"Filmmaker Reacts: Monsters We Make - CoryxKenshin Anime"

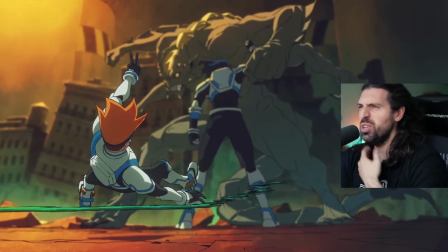[0:01]
incredible sound design. Real sense of velocity and power in the movements. This is incredible. Today I'm watching, reacting to, and breaking down Monsters We Make, presented by CoryxKenshin. Really excited for this. I love people just grinding, putting in their own work, producing amazing artwork, so we're gonna check it out.
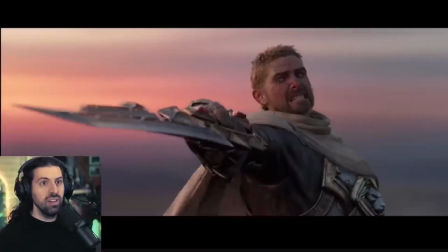[0:22]
If you enjoy our time together, check out some of my other cinematic breakdowns. All right, let's do this.
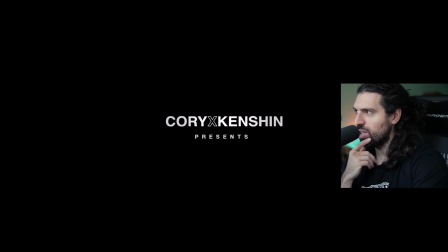[0:27]
Very excited to see what was cooked up here. Love the music right off the bat.
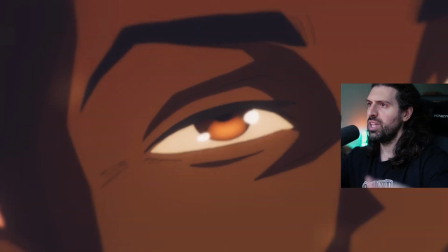[0:35]
I love this feeling of relaxing and going to sleep while in mortal danger.
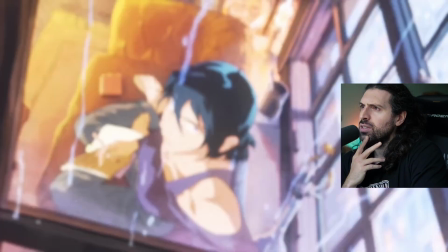[0:39]
It's a fantastic contrast. Look at all these details. It's just oozing with character.
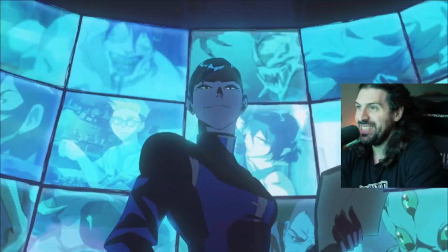[0:46]
Oh yeah, we gotta look at all these shots in detail. This is incredible. Escape.
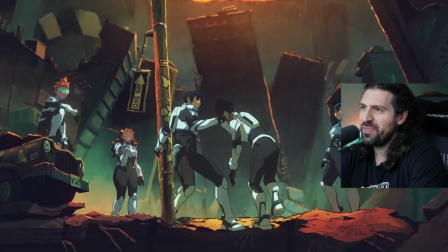[0:53]
Awesome. We have like a team here.
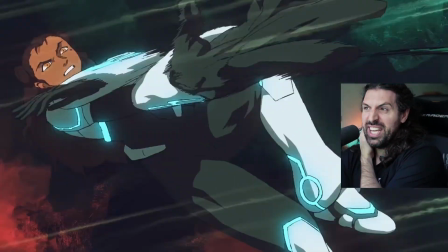[1:01]
Incredible sound design. Juicy sound design. Real sense of velocity and power in the movements.
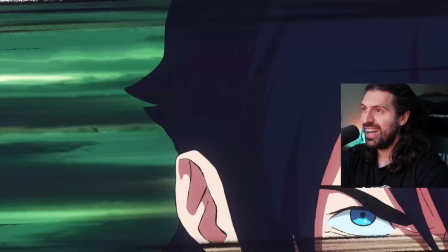[1:08]
This is incredible. Amazing choreography as well, seriously.
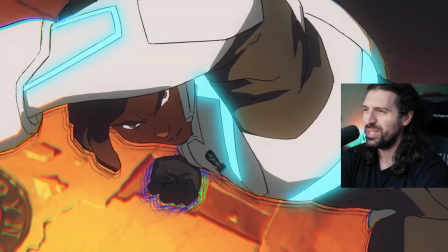[1:17]
And oozing with style, oh my goodness.
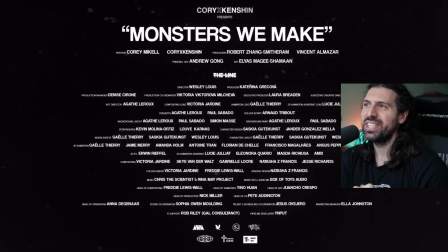[1:24]
Wow, that was amazing. Oh yeah, we got a lot to look at, we got a lot to break down. Monsters We Make.
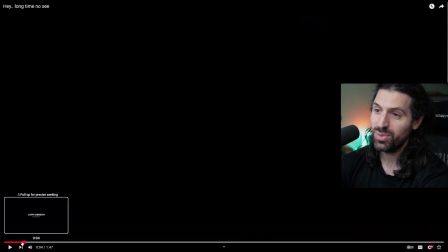[1:32]
Shout out to CoryxKenshin. This is incredible work. Let's break it down shot for shot.
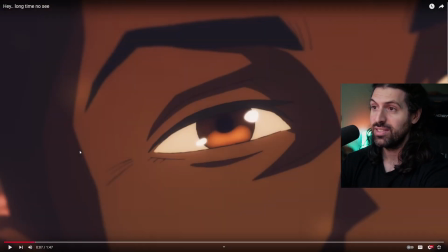[1:37]
Like I said, if you enjoy our time, subscribe and look at some more of my breakdowns. Wow. All right. I love, like I said, there's a feeling of,
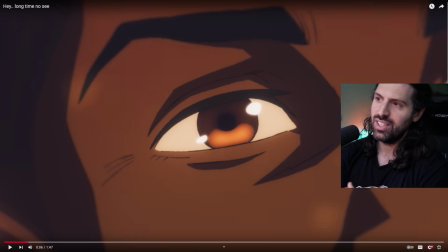[1:45]
because we start sort of mise en scène here in the middle of the scene, there's this feeling of an extreme close-up. And it feels like, hey, maybe it's a sunny day, you're falling asleep on your bed with this really relaxing music. It feels like, oh, it feels very warm because of the beautiful piano notes. It feels like you're kind of relaxing, thinking back on life, reflecting, right?
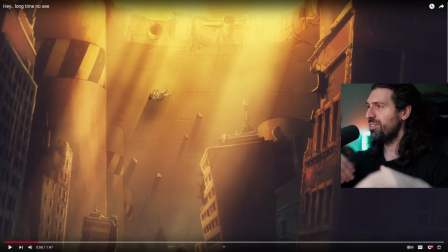[2:05]
And then we pull back the camera. We have this incredible set piece that's just like super informative. It is that sunset kind of warm feeling, but in a horrible situation. Somebody's falling to their doom, and we have this like sort of apocalyptic landscape with buildings which are askew, pieces missing from them, falling into this hole.
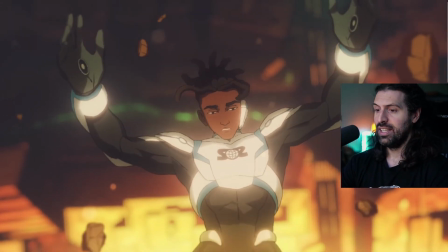[2:25]
It's fantastically done. And I love this shot.
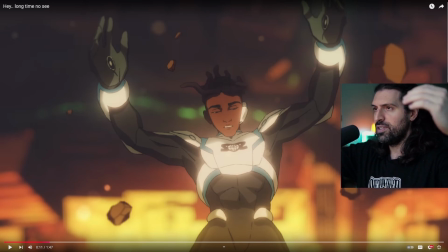[2:29]
This is a shot where it seems like the character is kind of just deciding, you know what, I'm gonna fall asleep.
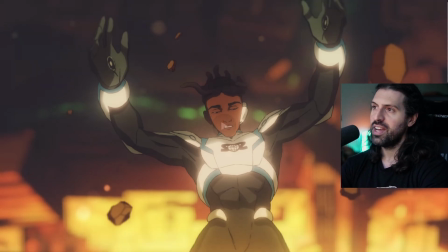[2:35]
I've been pushing too hard, man. I've been pushing too hard. Maybe it's time to just give in a little bit.
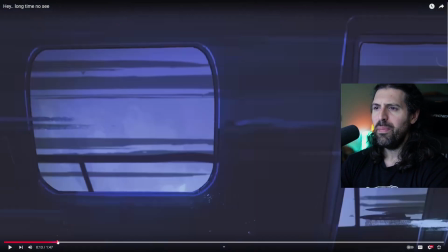[2:42]
And we start to see a metronome. And why is that cool?
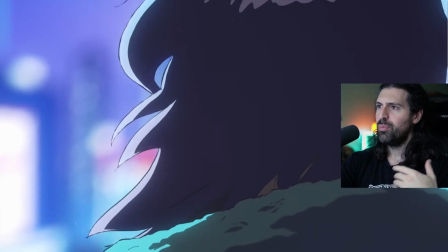[2:45]
We have musicality being this sort of anchoring point for this character.
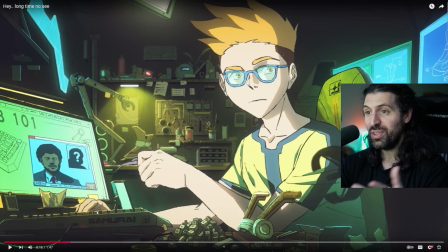[2:53]
And how cool is that, right? We start to see some other characters, little snippets of memories that's happening here. So let's take a look. We have this character, clearly some sort of like tech wizard. He's building keyboards and everything.
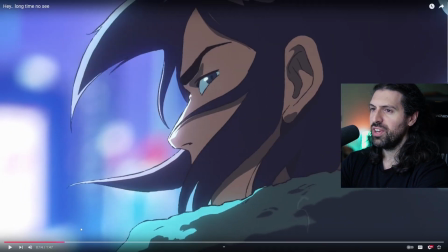[3:05]
I love it. We have this character here. Very, very sort of stalwart, sentinel type character, which I love.
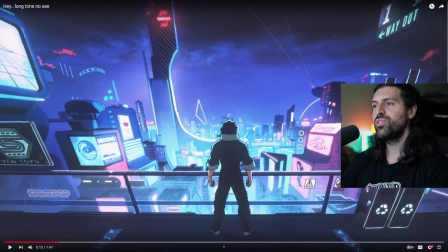[3:14]
And that's voiced with the body language, right? This is great character design because he's standing there, look at his posture, look at his stance. Just standing, looking out there like the whole world's going to be his.
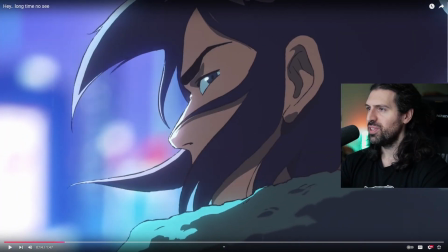[3:25]
He turns around, he's got a determined look on his face. It's like two little shots.
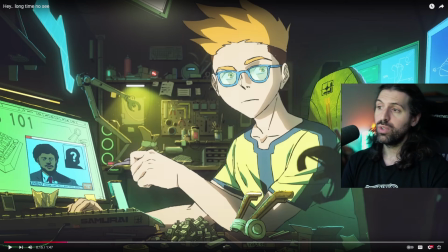[3:29]
When we punch him for the close-up, boom. It's fantastically done. And of course, we have a great variety of color, as well as that character design.
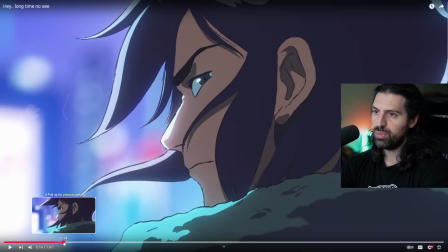[3:38]
As you can see, look at all these different environments. So we've gone from the gold, beautiful, to this very kind of futuristic, bright, lively place.
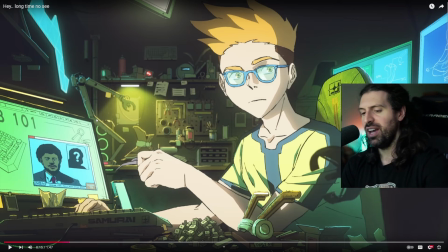[3:45]
Whereas the city feels old. It feels like he's falling back into the past, his own past, reflecting on it and falling into that hole, right?
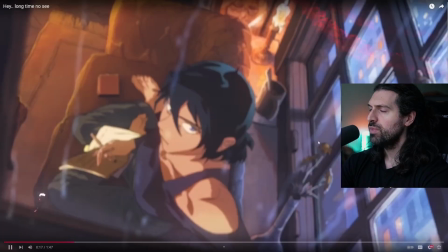[3:52]
It's awesome. This character is super intriguing. I love it. You can see there's some like schematics up here for maybe mech design. Fantastic stuff. Again, just oozing with character.
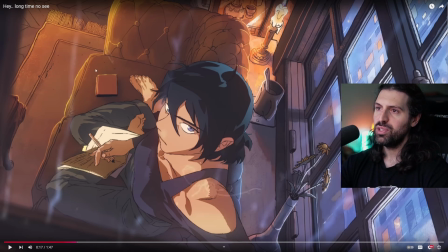[4:05]
We have, okay, somebody who likes to read. Maybe there's a book here, taking notes in a notebook, a sketchbook.